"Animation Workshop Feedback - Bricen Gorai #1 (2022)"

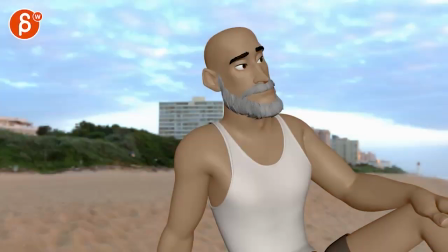All righty, let's check this out here the sound
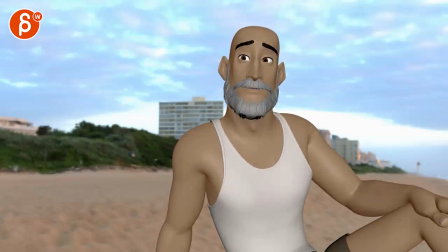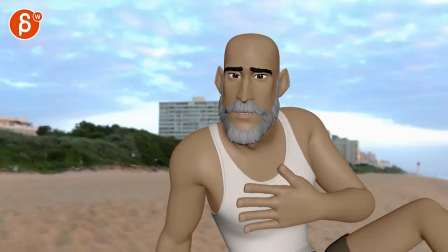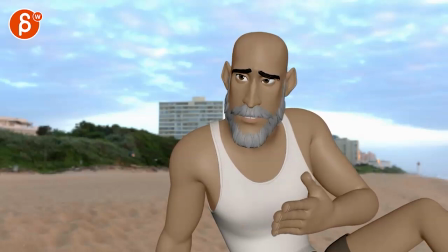Okay
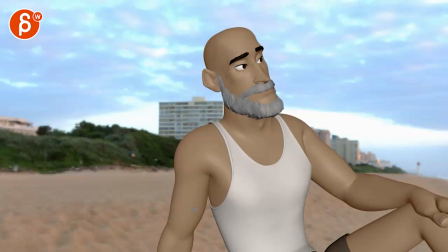okay first thing and this is super um subjective i'm not usually a massive fan of a cg character in front of a photograph just because it's a kind of a clash of styles i think you can just have like a simple um you know you can also potentially reframe this i have this
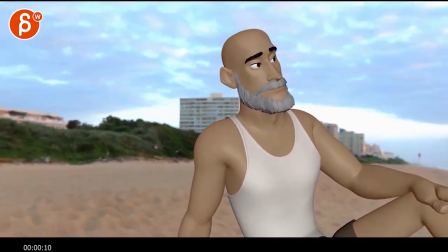a bit bigger but this is technically the composition e something so if you put this back into like a 1080p
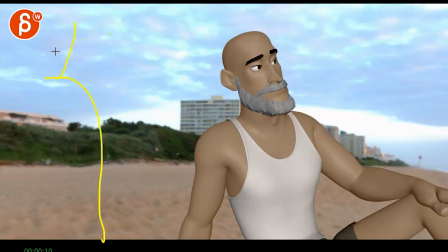it's almost like we are expecting the granddaughter to be here over the shoulder just given how
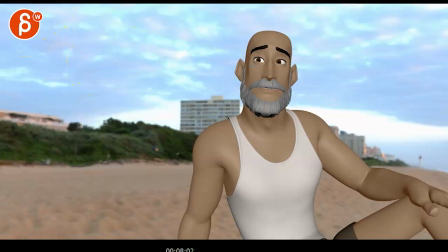this is framed and the eye line you have to look at he seems you know she seems pretty tall maybe the way he looks you have to kind of decide where
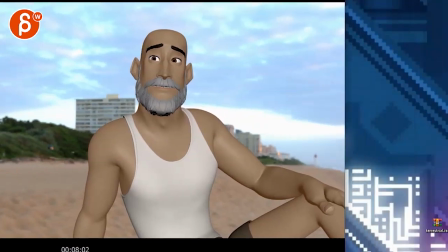do you want someone in the foreground which could totally work if not you could also have the whole thing staged more like
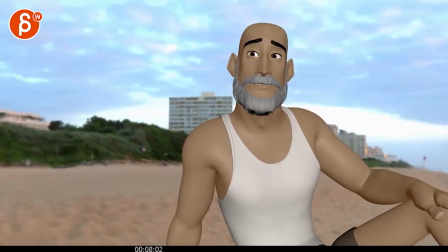this so if I if I drag out here
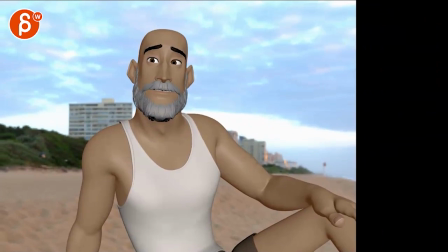it could also be more like this and then you can have the fingers continue that and you just put in some geometry here and some blue and you can always have you know a ramp shaded for some colors there for the sky and if
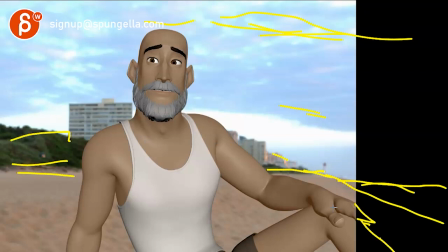you want something green I think that would just kind of blend the whole thing uh into one more cohesive look um but yeah i
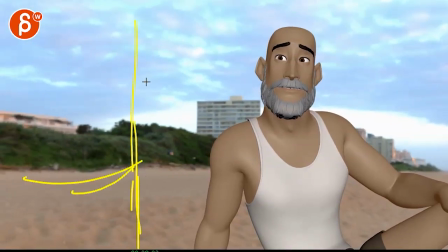mean that's gonna be up to you do you want someone it could also be someone standing there you know arms are here arms maybe behind the back but then you have to do finger animation but you know you have to kind of decide is the head here over the shoulder like more of an over the shoulder is it more like
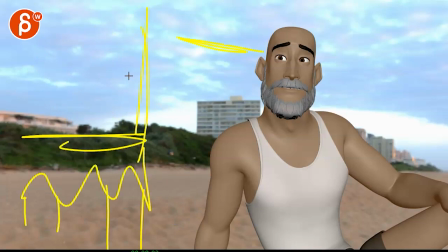that's the bottom part legs and that's how the eye line lines up or no one right so you just have to
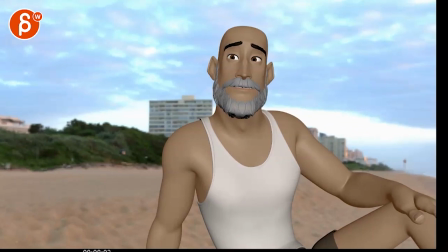save an animation then maybe stage it more like that and stuff like that kind of something
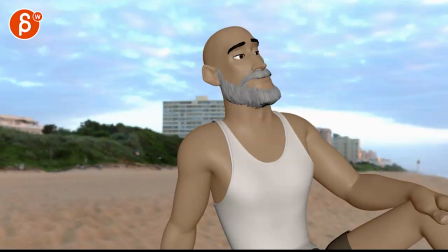to think about i don't see anything in terms of here what the notes are if
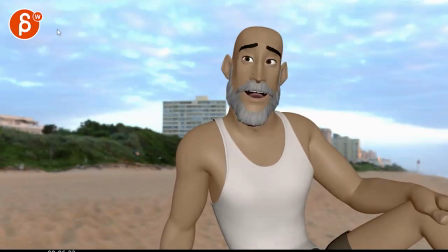you look at this i think the main thing that i'm seeing is a change where it's obviously a bigger arm pose
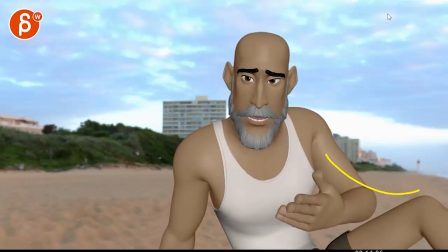change with some gestures there and then that's it but generally i feel like
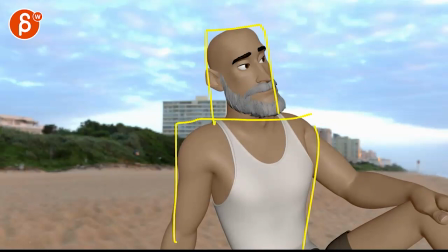he is in this box and he's also moving towards camera so if you move
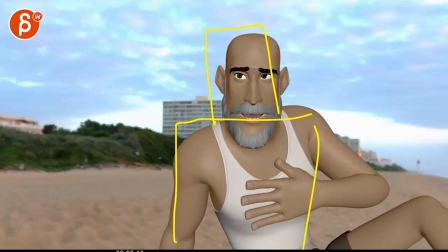him forward right there because it's straight at camera you're
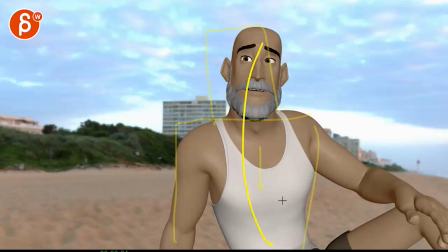not going to get that much of a line change in terms of the line of
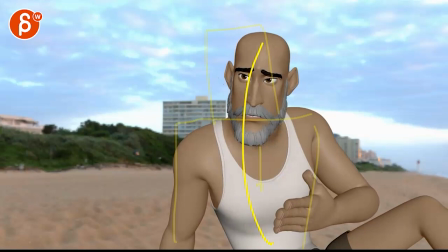action reversals in your in your spine or anything he feels fairly locked in
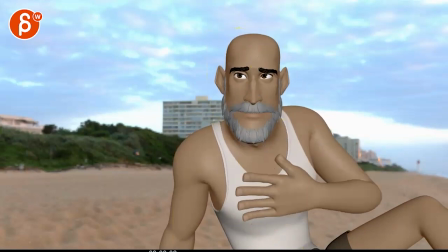this so to me before any lip sync notes where sometimes it's a bit chattery but i think i would wait on this it's more like a question then and again i'm going to go back into potentially staging in a
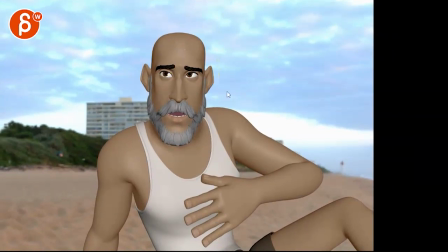bit more like this if that's the center he's slightly off center and to me it's almost like she's off screen i don't think you need to have her on screen personally this could totally work and he declines right if you look at if you listen